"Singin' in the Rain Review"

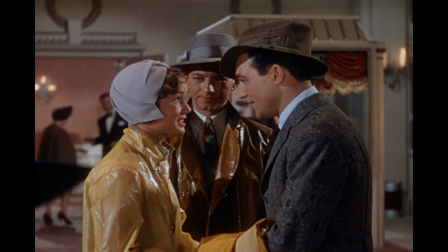(8:16)
The love story is also perfectly balanced with the story about Don's place in the film industry and the prospects of his first talkie.
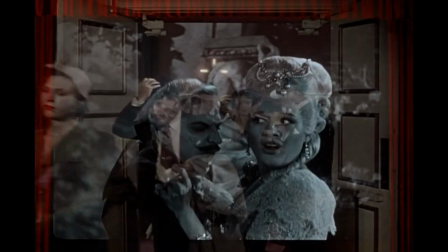(8:22)
This idea of the new style of film and its potential for trouble is introduced early in the film and comes to a head just as Don's love life has reached a happy note.
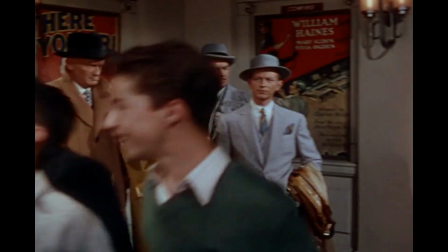(8:31)
And so it becomes the new focus of the film and creates the next conflict that must be resolved.
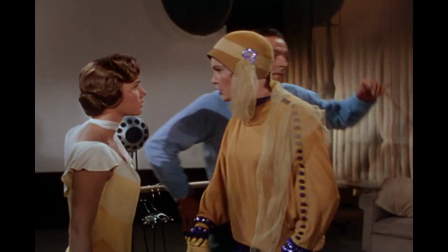(8:36)
And Lena's subplot ties in perfectly with both of these other two, as she vies for Don's affection,
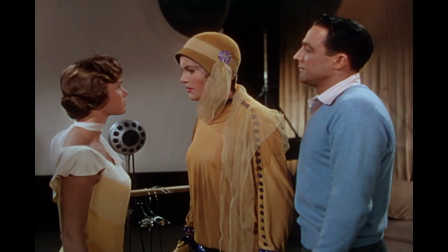(8:41)
meddles to stop his new romance, and negatively affects the prospects of the upcoming picture.
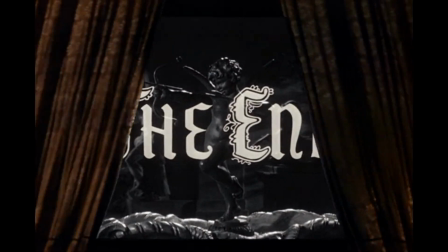(8:46)
The three storylines converge and resolve perfectly at the end as the new film is released and is a big hit.
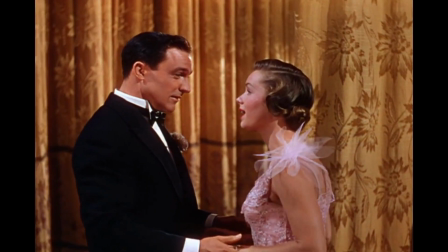(8:51)
Lena's awful voice and necessary dubbing is revealed, and Kathy and Dawn resolve their minor final conflict and live happily ever after.
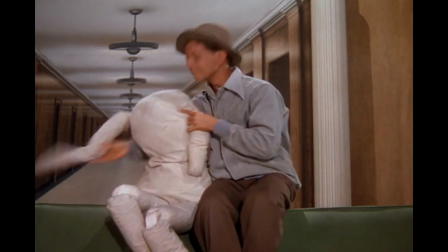(8:58)
The story also benefits from its humor. This movie is really funny. Lena's voice is excellent, Cosmo's physical comedy is superb, and the jokes almost all land.
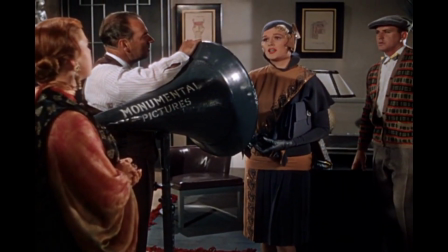(9:07) Now don't go. Now that I know where you live, I'd like to see you home.
On top of all the individual elements of comedy, the concept of the entire story is funny.
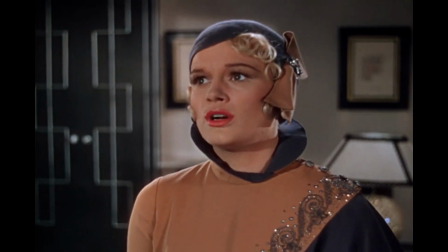(9:16)
The idea that one of the most successful silent stars has a voice so unsuited to talkies, and the resulting scenario is a legitimately funny concept.
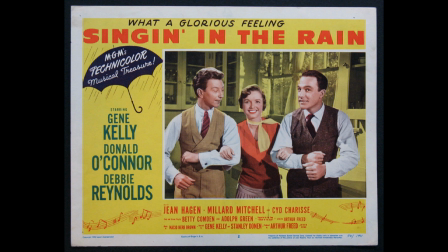(9:23)
And one of the final elements that makes this movie so good is its actors.
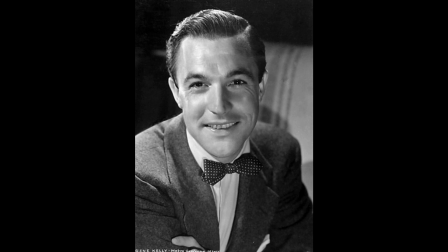(9:27)
Of course, Gene Kelly is superb in both dancing and singing here, but he also manages the comedy and the dramatic parts well, too. He also helped choreograph the musical numbers, contributing to their excellence and success. Debbie Reynolds is good, too.
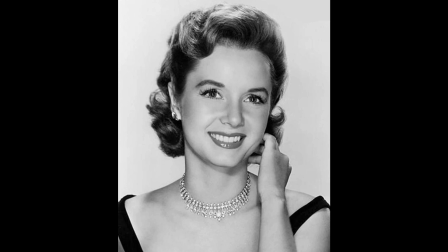(9:40)
Despite being only 20 years old and 20 years younger than Gene Kelly here, she really carries her part opposite him and seems to be mature beyond her years.
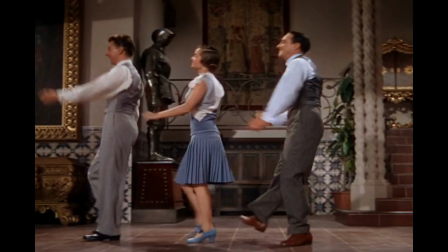(9:48)
Behind the scenes, she also put in so much work into learning to keep up with Gene Kelly and Donald O'Connor in the dances, and it certainly shows on screen.
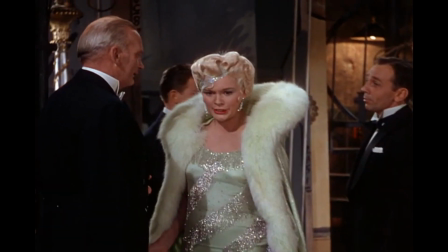(9:56)
Gene Hagen is also great with her outrageous voice and mannerisms. But my favorite actor in this film is Donald O'Connor.
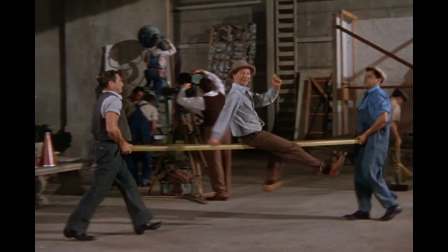(10:02)
His dancing is spectacular, showcasing his great skill, but also physicality, humor, and inventiveness.
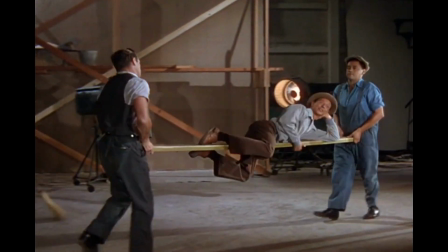(10:08)
His comic timing is also excellent, and he really contributes to the film's humor as well.
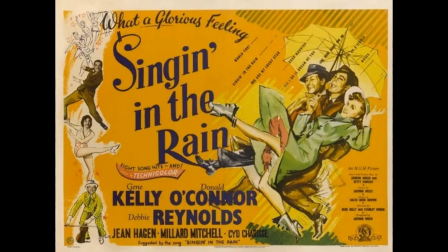(10:13)
Overall, the movie is well-written, well-acted, funny, romantic, and showcases great songs and dance numbers. So, are there any missteps? Anything that doesn't quite work well? Well, I think there are a few.
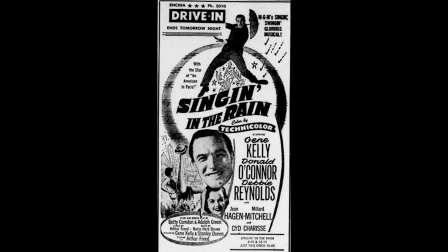(10:25)
They're not necessarily important enough to impact the overall perception of the film, but let's cover them nonetheless, and we can see if this excellent movie could have been even more excellent.
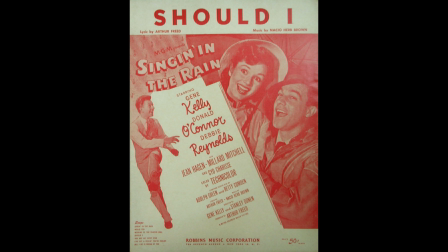(10:33)
Let's start first with the music. As I mentioned, most of the songs fit the story well, and are enjoyable to watch and fun to listen to.
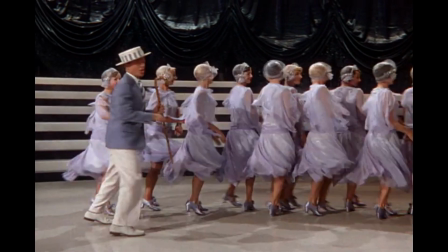(10:40)
However, there are a few that aren't quite as good as some of the others. The beautiful girl montage, for example, is a bit of a break from the main plot and disrupts the story and pacing.
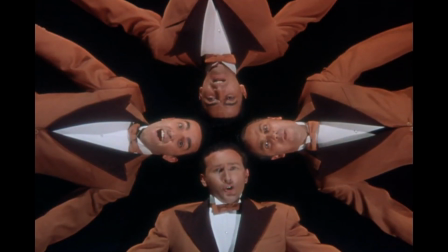(10:49)
It's only four minutes long, but it feels longer. The couple of song segments we hear at the beginning of this scene aren't great, and the whole thing goes on for just a bit too long.
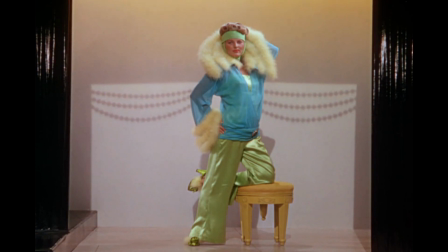(10:57)
I think one of the reasons it's here is for comedy, as we see outrageous old outfits, but I don't think it's quite as funny as it was supposed to be, or as many of the rest of the jokes are.
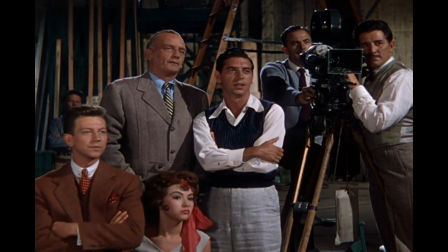(11:06)
I think the only other reason it's here was so Cosmo can find Kathy, but I think that could have been accomplished with a slightly shorter segment or one with a couple of better songs.
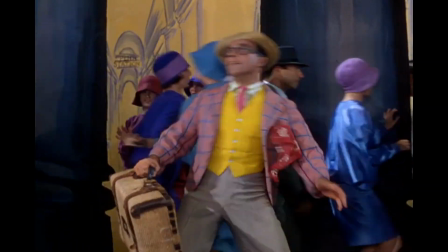(11:14)
The other musical number that I feel isn't quite as good is the Broadway melody segment. There is great dancing in this segment, for sure.
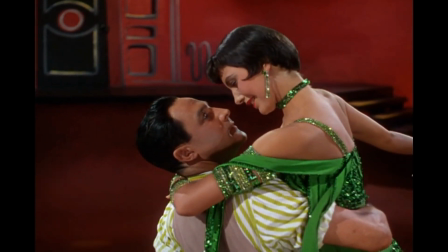(11:21)
The dances with Gene Kelly and Sid Shrees are excellent and beautiful. But again, this segment disrupts the movie's flow a bit and takes you out of the main story for too long.
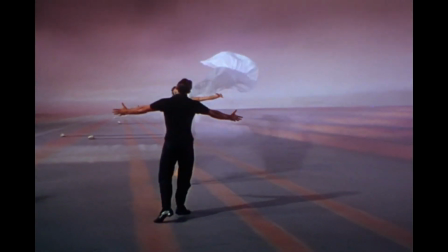(11:29)
This segment is 13 minutes long. That's over 10% of the movie's total length.
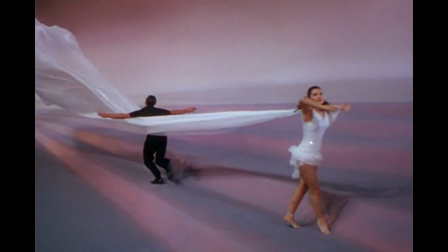(11:34)
And the only real justification we get for it, besides the opportunity to see Gene Kelly doing some more awesome dancing, is for this little joke after the segment.
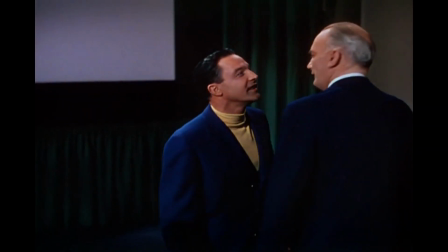(11:42) That's the idea of the number, RF. What do you think of it? I can't quite visualize it. I'll have to see it on film first.
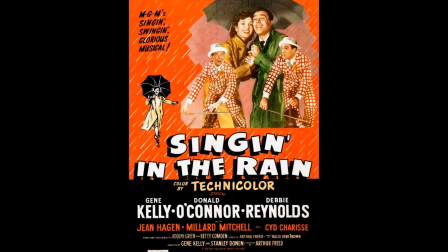(11:47)
I think this segment maybe could have been replaced with something a little more germane to the plot.
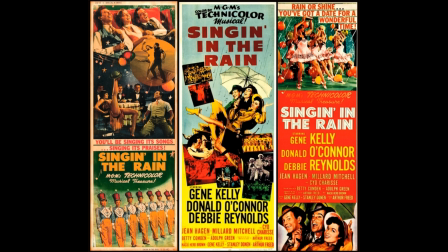(11:52)
Perhaps a segment where we actually see Gene Kelly as the modern hoofer, and the dance he does with Sid Charisse is the show he's doing before he goes backstage and gets hit on the head with a sandbag.
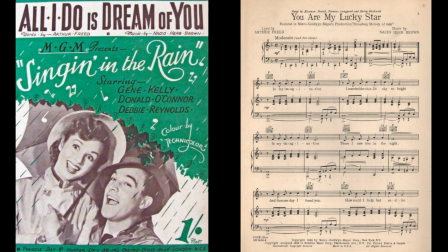(12:01)
The last issue with the music I have regards two songs that were cut from the final version of the film.
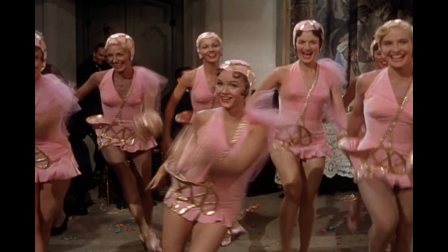(12:05)
The first is a reprise of All I Do Is Dream of You. This song is first sung by Kathy and the other girls at the after party at the beginning of the film.
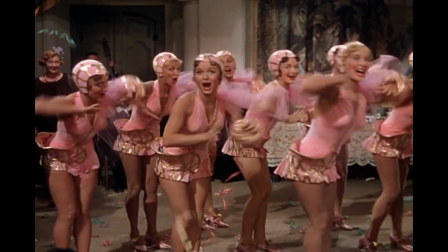(12:13)
Instead of being presented in the traditional slow ballad style, it is an upbeat flapper version, and it's a lot of fun.
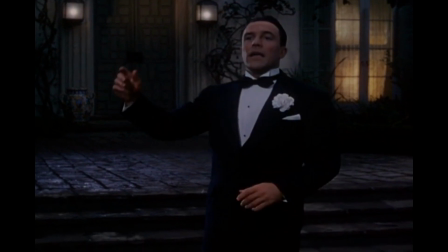(12:19)
But originally Gene Kelly was supposed to reprise it shortly thereafter, when he's sad that he can't find her.